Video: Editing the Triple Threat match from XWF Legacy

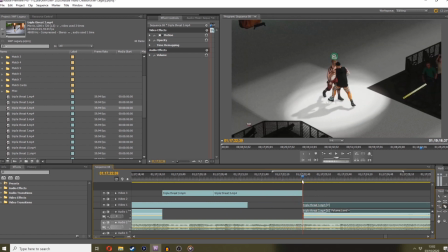8:18 But I find this wind up to the move is so slow that I like to sort of grab these first few frames and add a bit of speed to it to make it look like
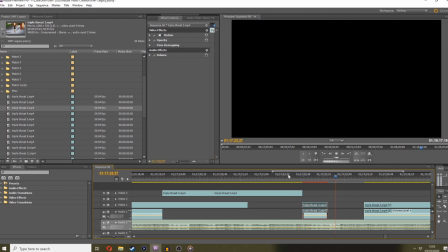8:33 you're snapping it in, bang, you know? Just put a bit more speed on.
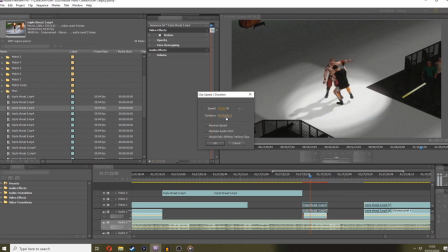8:38 It can look a little bit unnatural, but it's better than the slow build up.
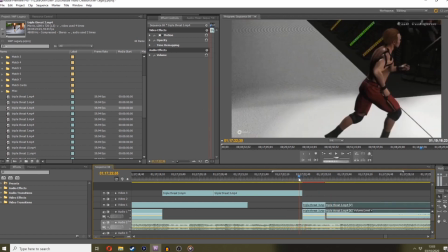8:45 Bang, straight in, and then we'll go back to normal speed for the rest of the move. That's much better.
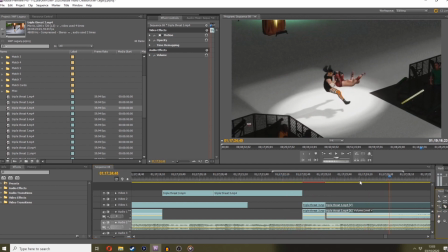8:50 We'll stop the music sort of mid-move, so you get the sound impact from the blue thunderbolt. Dead stop there, so it's like
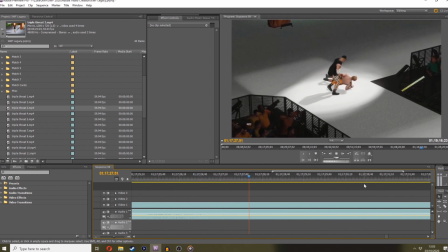9:00 boom! We can leave Hazard, sell him, get the little taunt from Junction that I recorded.
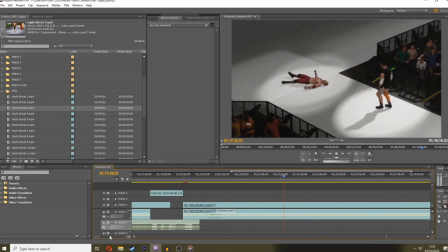9:07 And Junction's going to make his way to the ring and just leave Hazard lying.
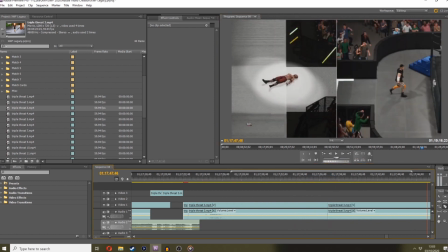9:14 I'll stop it there, and I should have got some custom angles of Hazard selling.
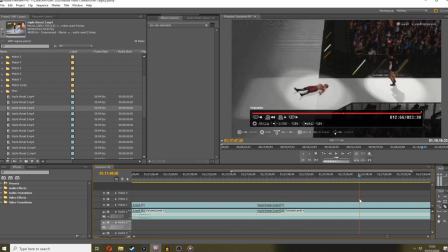9:20 So we want that sort of patched in the time that Junction's walking to the ring.
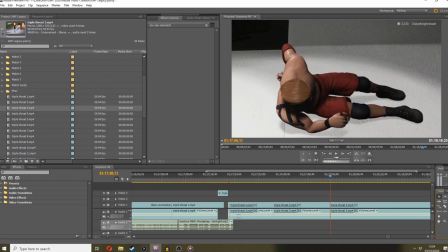9:28 Here's the sell from Hazard. Now, the annoying thing is, with the highlight reel, it doesn't drag the audio.
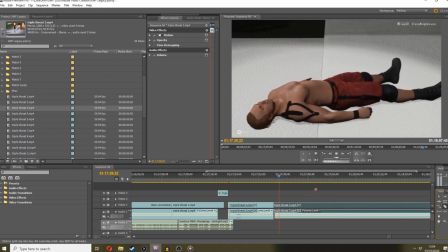9:35 I mean, it used to do this on the old game, so I've got no idea why it doesn't do that. So you just get dead silence. So what I tend to do for that is I cut the audio from the highlight reel footage.
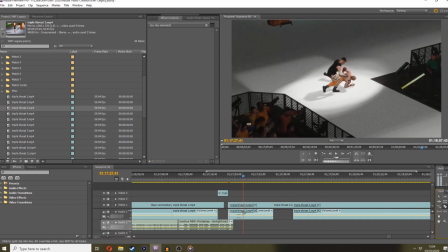9:48 Get some cheering with no sort of fight sounds. So, like, you know, the crowd are invested here.
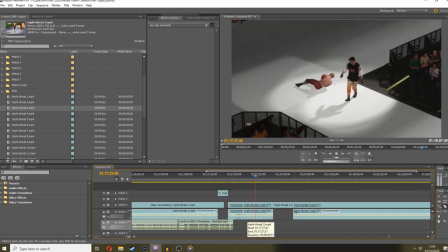9:53 And I'll just make a copy of that and splice it over.
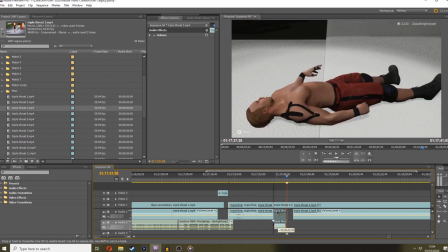10:00 strap that in there. Stretch it out, and then you're going to have sound there when he's selling, which is more natural.
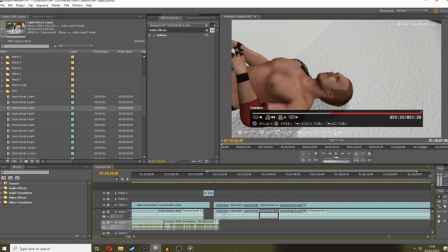10:12 Hazard selling, that's good. And then what we want is, I've caught some footage of junction sort of.
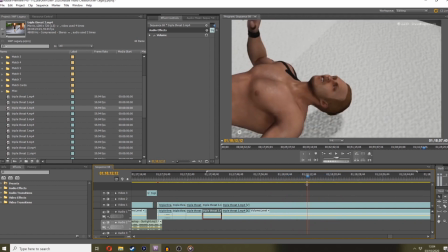10:19 There's some more selling there. Do we want to get his expression just to sell it? Let's get a bit of that as well.
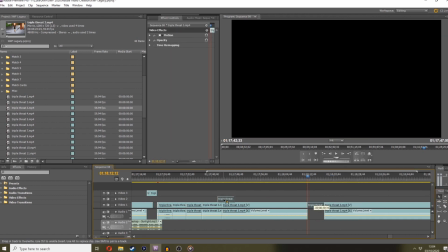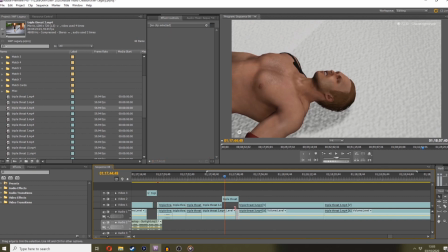10:32 Obviously, again, we're going to have to stretch out this audio if we want to sell the facials. There's always that weird little drop-in animation. There you go. That's better. So Hazard's selling. He's got his comeuppance, which is what he deserves.
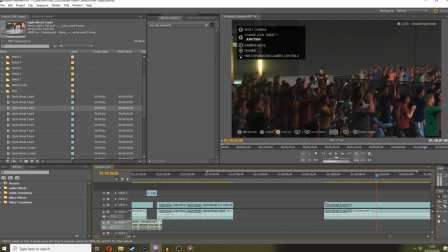10:47 And then we want some custom angles of Junction going to get in the ring to actually start this match.
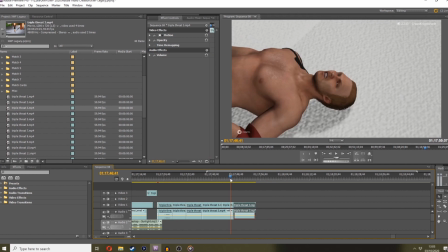10:57 So I'll grab it from there, because that sort of gives him time after Hazard selling to get him in the ring, and he rolls in.
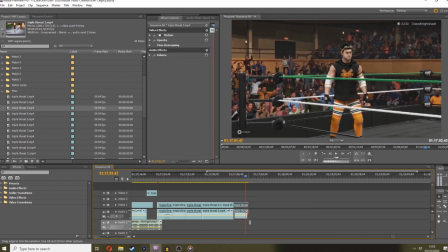11:05 He looks ready. So we'll cut that back. We'll stretch the audio again from that.
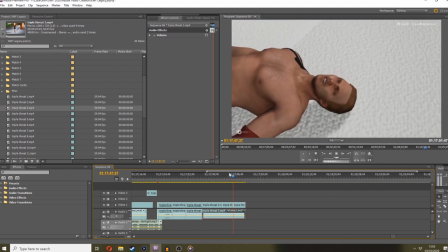11:13 So we got crowd, Hazard selling, Junction gets in.
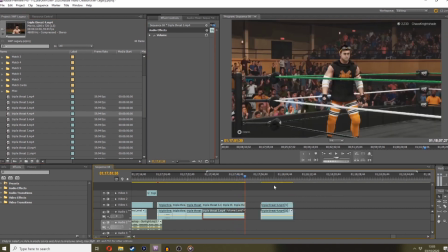11:20 And we'll swap to part four, which is, I believe, sort of like the intro of the match.
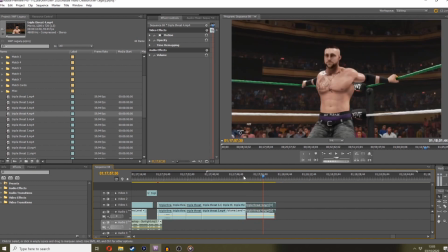11:25 So we got some crowd, we'll splice that in. That should have audio as well. Gives Junction time to get his stuff off.
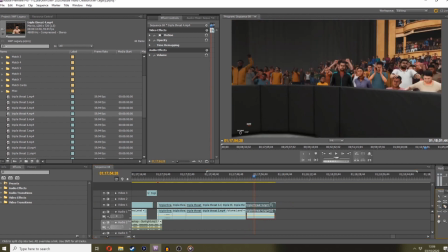11:33 That's too quick though. So what we'll do is, we'll put another bit bear in there to fill the gap.
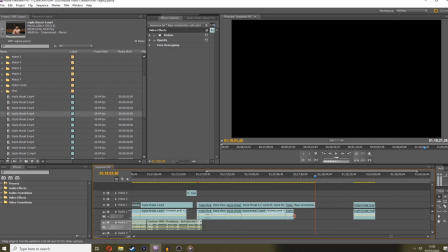11:44 Where is it? There it is. Chuck some bear in, extend the audio here, so we got crowd noise to go with it.
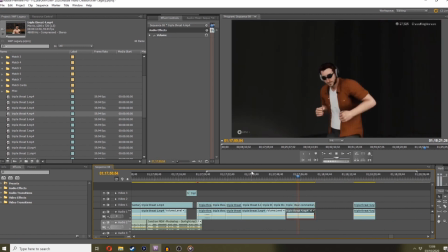11:52 Little dance, classic.
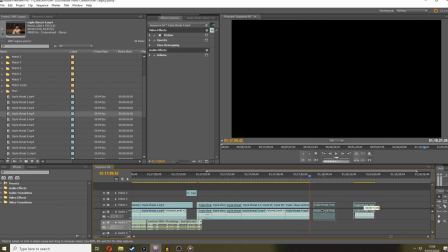11:56 Blah blah blah, and that will give Junction enough time to, you know, realistically take his gear off and get ready for the match.
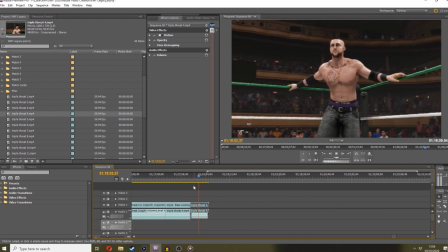12:04 And there we are. So then we'll start this match. I've started this as a singles match because Hazard's out of the way.
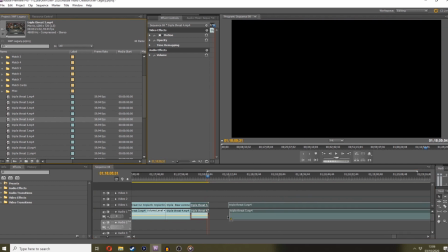12:11 Bell rings. Now part five should actually be the match footage.
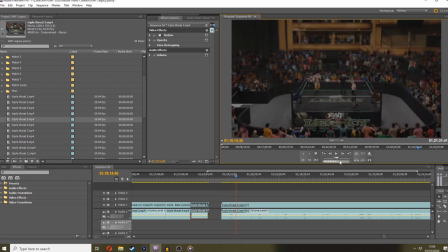12:16 So if I don't like how the match starts, I retake,
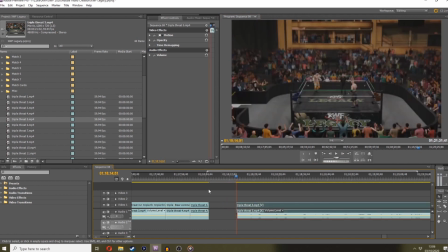12:22 and I'll keep retaking until I get a good flow. It depends on the match.